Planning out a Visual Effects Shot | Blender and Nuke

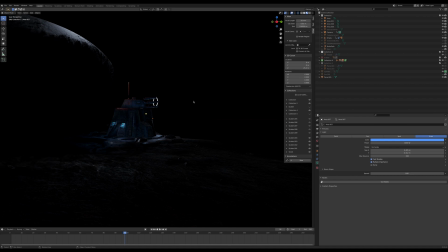Art, fundamentals, anything art related is going to make you a better artist and compositor. So yeah, so I'll talk more about the lighting and the lighting choices I made and the conscious decisions to make them more cost effective while still making it look good and also with limited assets.
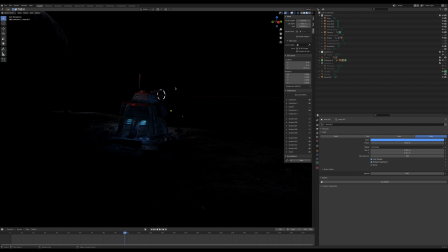So I'm going to make another lecture specifically about how to use kind of indie filmmaking techniques to kind of reduce your cost and still increase the quality of your shot which is specific lighting choices you can make to do that so one thing I thought about when I was planning the shot out
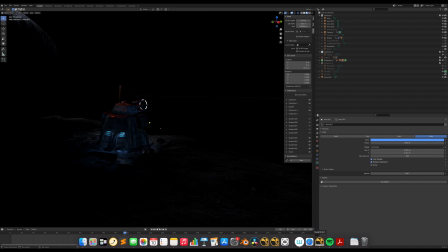as well is you know compositors live in the realm of the mid ground
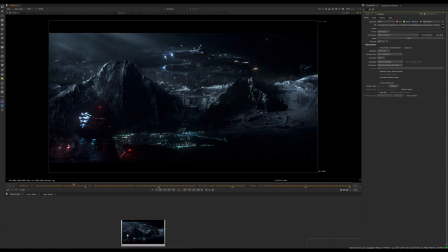and the background so anything beyond the I I guess,
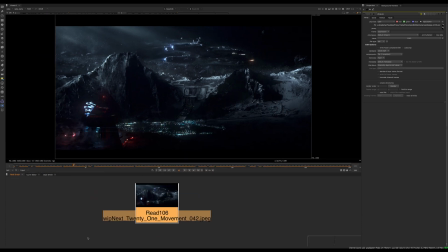foreground parallax plane, if I kind of draw this out again. Let's see. So anything beyond this point, we can cheat it with 2D. So knowing that I wanted to teach CG compositing, I wanna have as many elements of CG compositing as I can into one shot.
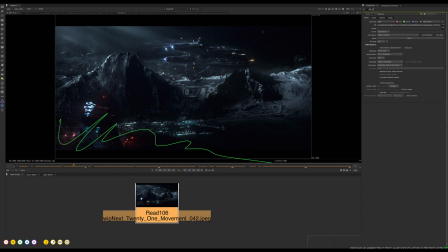And that includes matte painting, that includes depth hazing and layering and level of detail and all the things we're gonna talk about in this class. but one thing and the creative choice i made was to kind of work with a wider shot and compositors have a lot of flexibility of the things they can do
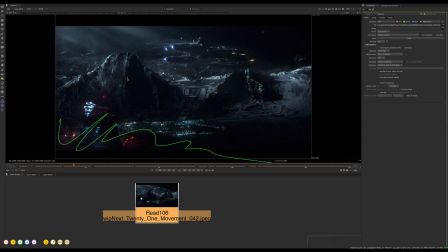in the mid-ground and four and and the mid-ground background because the parallax is kind of all in these further planes there's less things overlapping which means more things can be 2d meaning we don't need to model this in 3d we don't need to
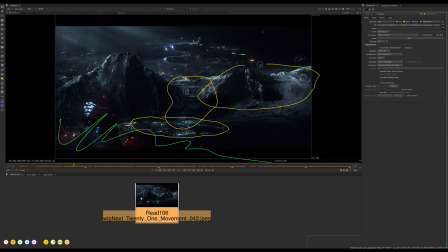have the city in 3d none of these mountains need to be completely 3d we can use the model we have and just project on it. And you're not going to notice a slight parallax shift or difference if the model is not completely accurate. And we also have the very far background, which can be completely 2D if you want it.
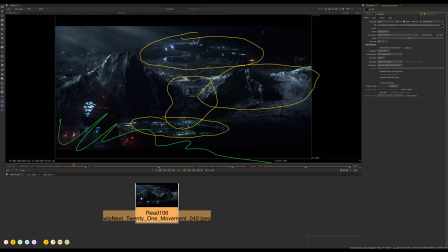You could just paint it if you have built those skills up. So that's why I kind of built it this way. We have the scale of the scene, which allows us to have a lot of flexibility in Nuke and kind of go more artistic.
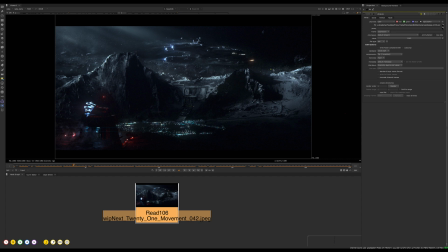So that's kind of the general premise of how I planned out the shot. We see here we have the rule of thirds kind of thing happening. We have the most interest happening on the edges of our frame. We also have some composition choices looking at the landscape and the ship.
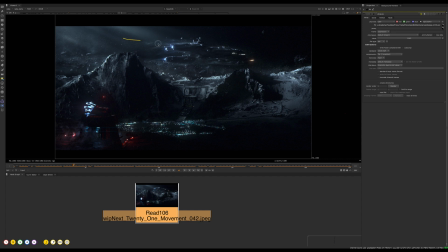Basically the ship is pointing in this direction. The landscape is pointing in this direction and we have this pipe down here which is also pointing in this direction. And why are we doing this? The reason we're doing this is because the action is going to be happening here.
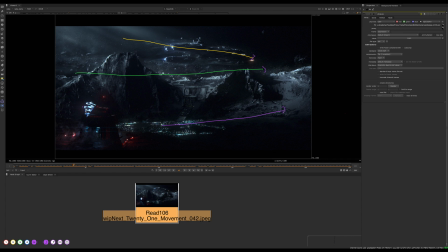So we want to draw the viewer immediately which is probably going to first look here because it's the brightest thing and then your eye is going to travel across which to the next brightest thing which is this little missile. So we're trying to direct the viewer using these kind of parallel lines across your scene to kind of tell a story.
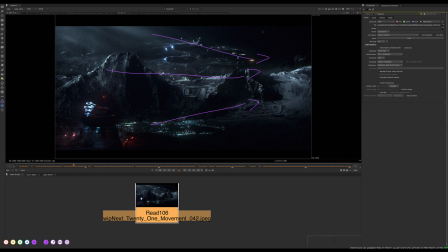And so that's a composition choice. It's an artistic choice. But those are things I'm trying to think about when I'm planning out a shot. And that's something I'm still improving at as well. You know, I'm a compositor, but I'm also a filmmaker. I'm directing my own CG film at the moment with some partners.
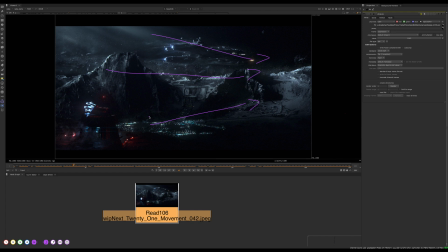And these are the kind of things that we're trying to prove at as well. but I figured I would put this into the class anyway, just to explain it for those who may be interested. So I'm not like a master at this. I don't think anyone's a complete master. It's something you're always learning.
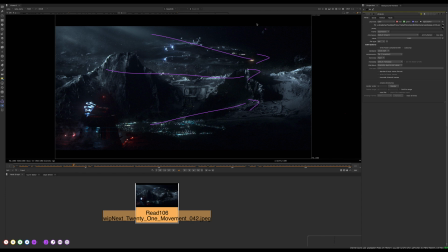But I think it helps to talk about, especially from the artistic perspective here. So yeah, we'll look at more of the comp stuff now, the kind of breakdown study, how this is broken up into different layers. And then we'll start looking through the script and move on to those lectures.